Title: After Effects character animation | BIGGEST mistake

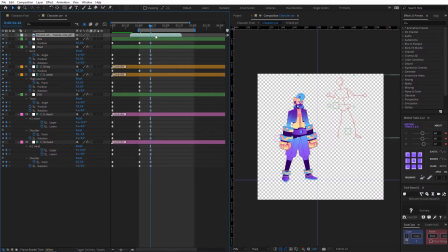Okay, so there's our reference pose, and we can start to build this out. So for starters, I'm going to bring the cog back a couple clicks, down slightly. I'm going to move this right leg out, so we don't really have too much of that happening in our reference,
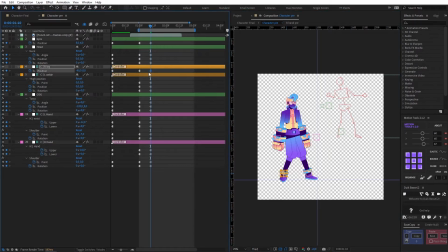but I think it'll be quite nice if they pull that leg out and we get a nice strong line of action from that. So what I'm going to do next is add a bit of rotation to the cog. So let's try minus 10. I think we can do minus 10 as well on our torso.
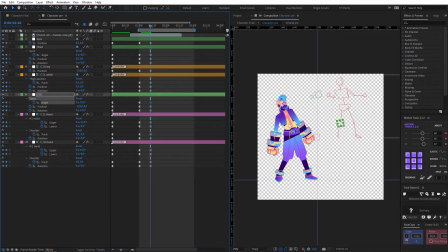So you can see there's a really nice line of action here. It's like a nice coil, a pullback before that punch. Then I'm going to come up to my right arm and let's change this to something like 45 and negative 130.
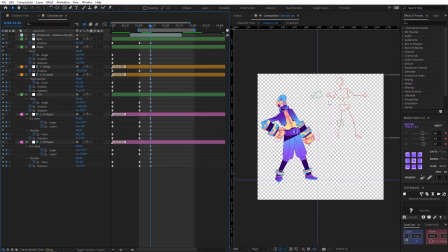And you can see it's slightly different to our reference pose, and that's because with the limitations of our rig, we can't really get this kind of pose. We don't have the ability to pose our elbow. And because of the way I designed this thing with this big gauntlet, the rig is slightly limited.
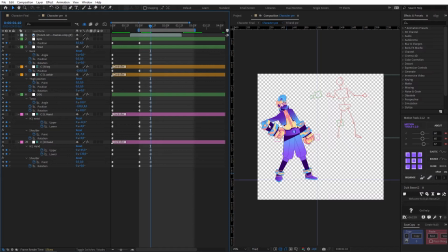So I don't really recommend going so bold with the arm gear for client work, but this is for fun and we're just trying to learn the technique here. So I thought, why the hell not? But I think regardless, this will work nicely as an anticipation pose.
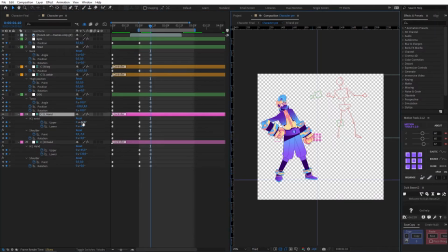Then I'm gonna come to our left arm here and I'm gonna make this negative 25. Make that negative 5, maybe even negative 10. So there's a bit more of a bend, like our reference.
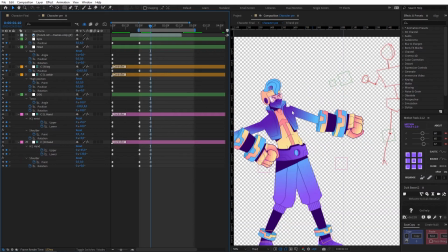And the way I've set up this rig is so that you can pose the shoulders.
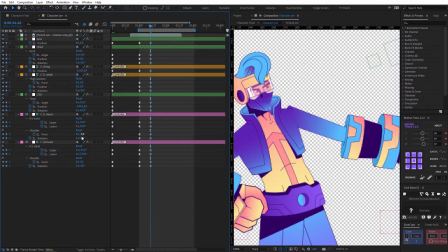So I'm just gonna make sure that this, not that one, I'm gonna make sure that it lines up correctly.
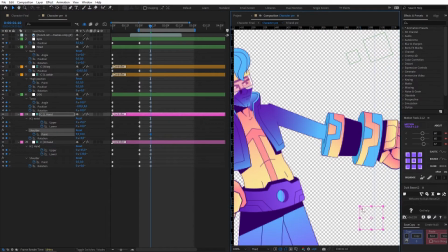And if I come have a look down here, I actually have a handle here to control that.
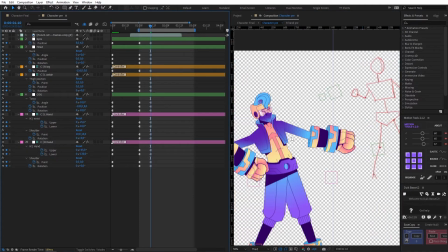So I'm gonna just make sure that lines up. And that looks good.
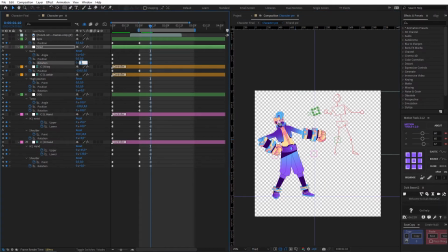What I need to do now is come up to the head and neck and give those a bit of extra rotation. So negative 5 on both. And that just accentuates this line of action. And another thing to think about when you're doing character animation is the silhouette.
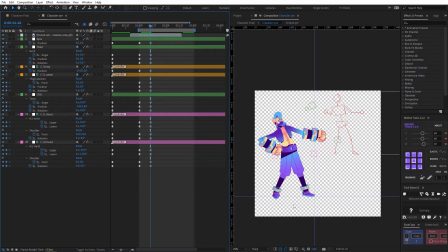So you want to make sure that even as a silhouette, your character is going to read nicely. And that's why I left this space in between the arm and the body here. I could have lifted the gauntlet up a bit higher, but it would have interfered with the shadow and the silhouette.
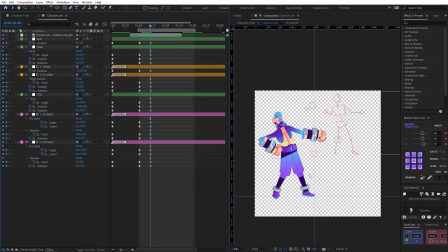And right now this is reading quite nicely as a silhouette. You'll be able to read it easily. So the next pose is going to be our actual punch. So once again, I'm going to move 10 frames forward and we're going to copy our initial keyframes.
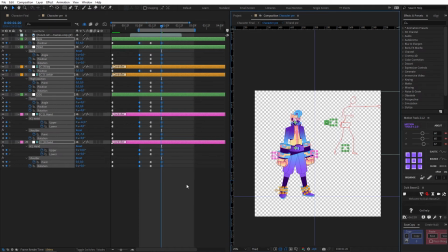So I'm going to clone those. And now we're back to our baseline pose. So what I'm going to do here is I'm going to grab our cog. I'm going to move him forward a bit and down a little bit because it's a bit of a low punch.
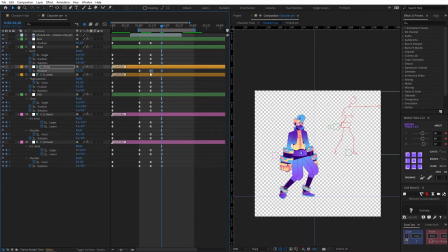We also need to copy over our right leg because, as you remember, this actually moved over and it's going to stay in that position for our punch frame. So I'm going to hit Control C and Control V to copy that over. Then come back to the position of my cog, and what I'm looking for is a straight back leg and a bent front leg.
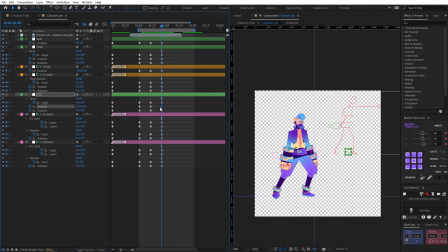I want it to be nice and straight there, so I'm going to come just one click above where it bends. Okay, then I'm going to bring the torso forward, maybe 15 frames.
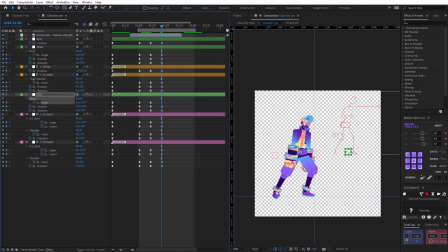And again, I'm trying to create this nice line of action so that from the leg all the way through the torso, we're getting this nice line of action. Then with our right arm, I'm actually going to keep it completely straight.
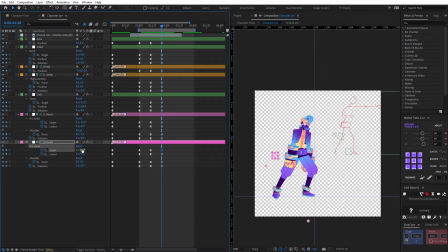So 0 on the lower is fine. And I'm just going to change the upper to about negative 100. Again, I need to change my shoulder position.
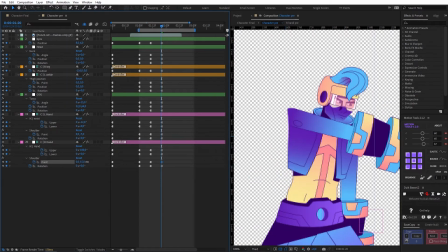So let's bring that down. Let's bring that over. I want it to be coming forward a little bit. So something like that.
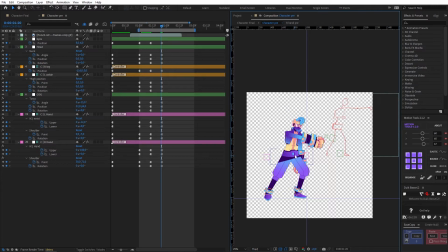Now, because our character is shifted forward this way and the weight's on the front leg, the center of gravity has changed. In order to counteract that, I'm going to take our left arm and I'm going to pull that all the way back.
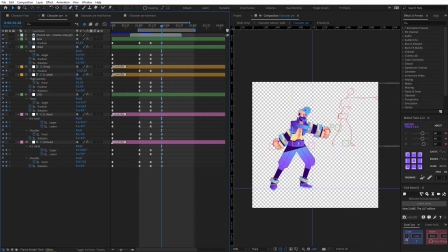We're going to make it something like 65. And you can see that just maintains our center of gravity and just offsets the imbalance that we're getting from a pose like this. Then I'm just going to add a little bit of rotation to the neck.
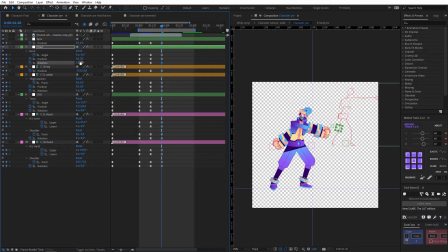So maybe like 5 forward, maybe negative 5 on the head. So he's looking up slightly and that keeps this line of action looking right to me. Something you can do just to assess your poses as you're going through them is using the J and K keys on your keyboard.
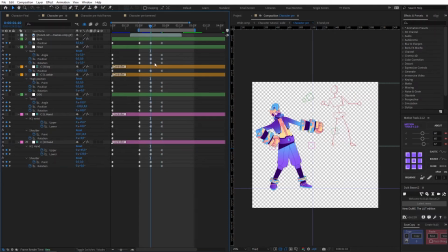So if you hit J, it jumps back between your keyframes on your timeline. And if you hit K, it jumps forward. So I'm just going to have a look at the contrast between these two. Because what you're always looking for in character animation when you're doing the pose-to-pose method is good contrast between your
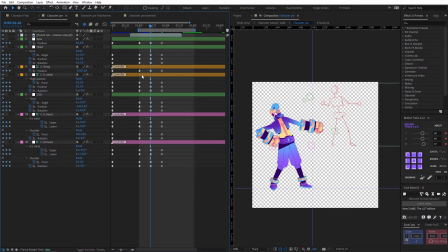poses so that each one is strong and there's enough change in between each one. So that's looking good. There is something that I want to add to this right foot.
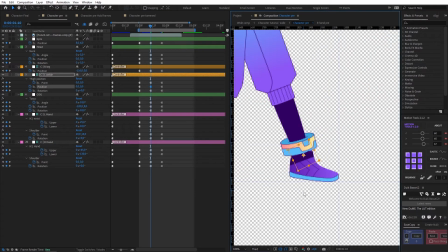So I'm just gonna come back into that. So I wanted to lift up slightly in our anticipation pose, just to add a bit of emphasis to the punch that comes afterwards. So I wanna add some rotation to the foot, and I've set up these guidelines so that I can make sure the foot remains in place.
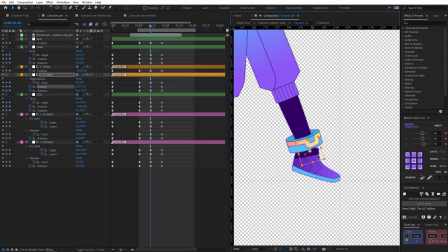So I'm just gonna shift that into the right position, just like that.
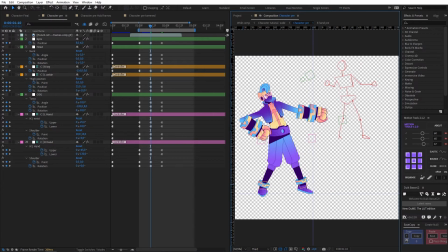Okay, then if I come back out, we get the foot lifting up and hitting down again, which I think is quite nice. Okay, I think we can move on to our next pose now. So I'm just gonna jump another 10 frames forward. At this point, we basically completed everything,
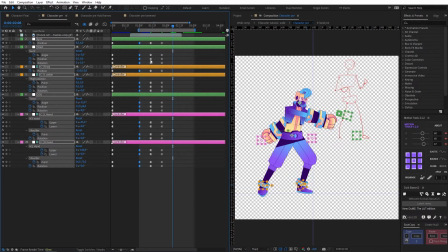so I'm just going to go back into our initial pose, the settle part of this animation. So I'll just clone that.
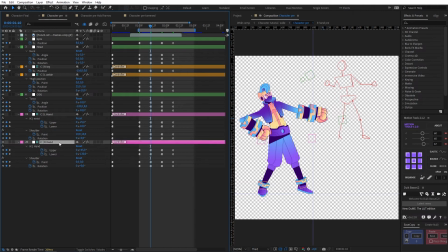The one thing that we could add to add a bit of extra interest here is a bit of rotation to our hands. So I'm going to give that a -5 rotation. And I think we can do the same with this hand here as well, maybe +5.
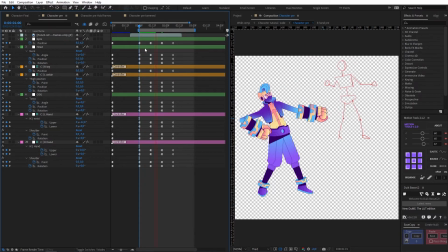So we can actually give this a play to assess the timing. I'm going to turn off our punch reference now at this point. So I want there to be a bit more time between our initial pose and our anticipation pose. So I'm going to bring this a few frames forward
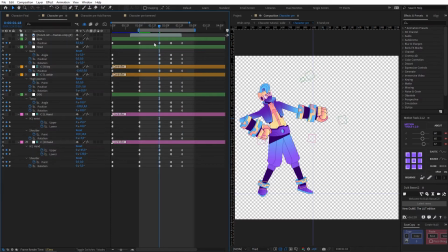to about 19, just because I want it to be the slow pullback before the punch. And then the actual punch I'm going to make a bit quicker. So it's about 10 frames now. I'm going to take it down to about 8 frames, just so it's a bit quicker of an action.
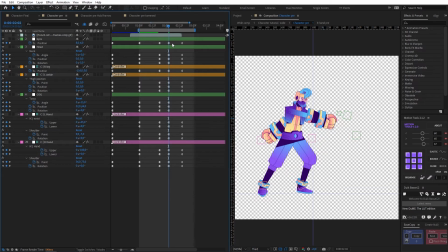I also want this punch frame to hold for a couple frames, so I'm going to go 6 frames forward and I'm going to clone those. And then I think for our settle, we can make it come back in a bit slowly, so I'm going to move about 12 frames forward. Okay, so we can play that as well.
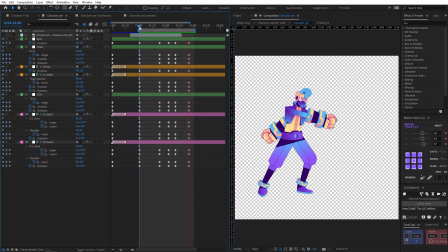So you can see it's a bit of a slow pullback, fast punch, punch holds for a bit, and then we come back into our initial pose. So these hold keyframes are a great basis, and from here we can add the easing that we want, and we can also offset parts of the body to add a bit more interest.
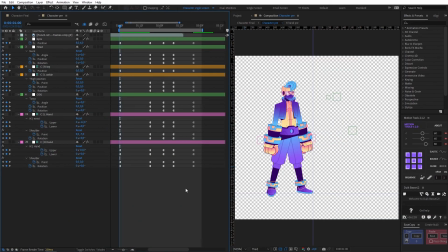So when it comes to tweening animation, every animation is going to be different, and there's often quite a lot of finessing involved. So don't worry if things aren't feeling right initially. You know, you just need to kind of keep tweaking.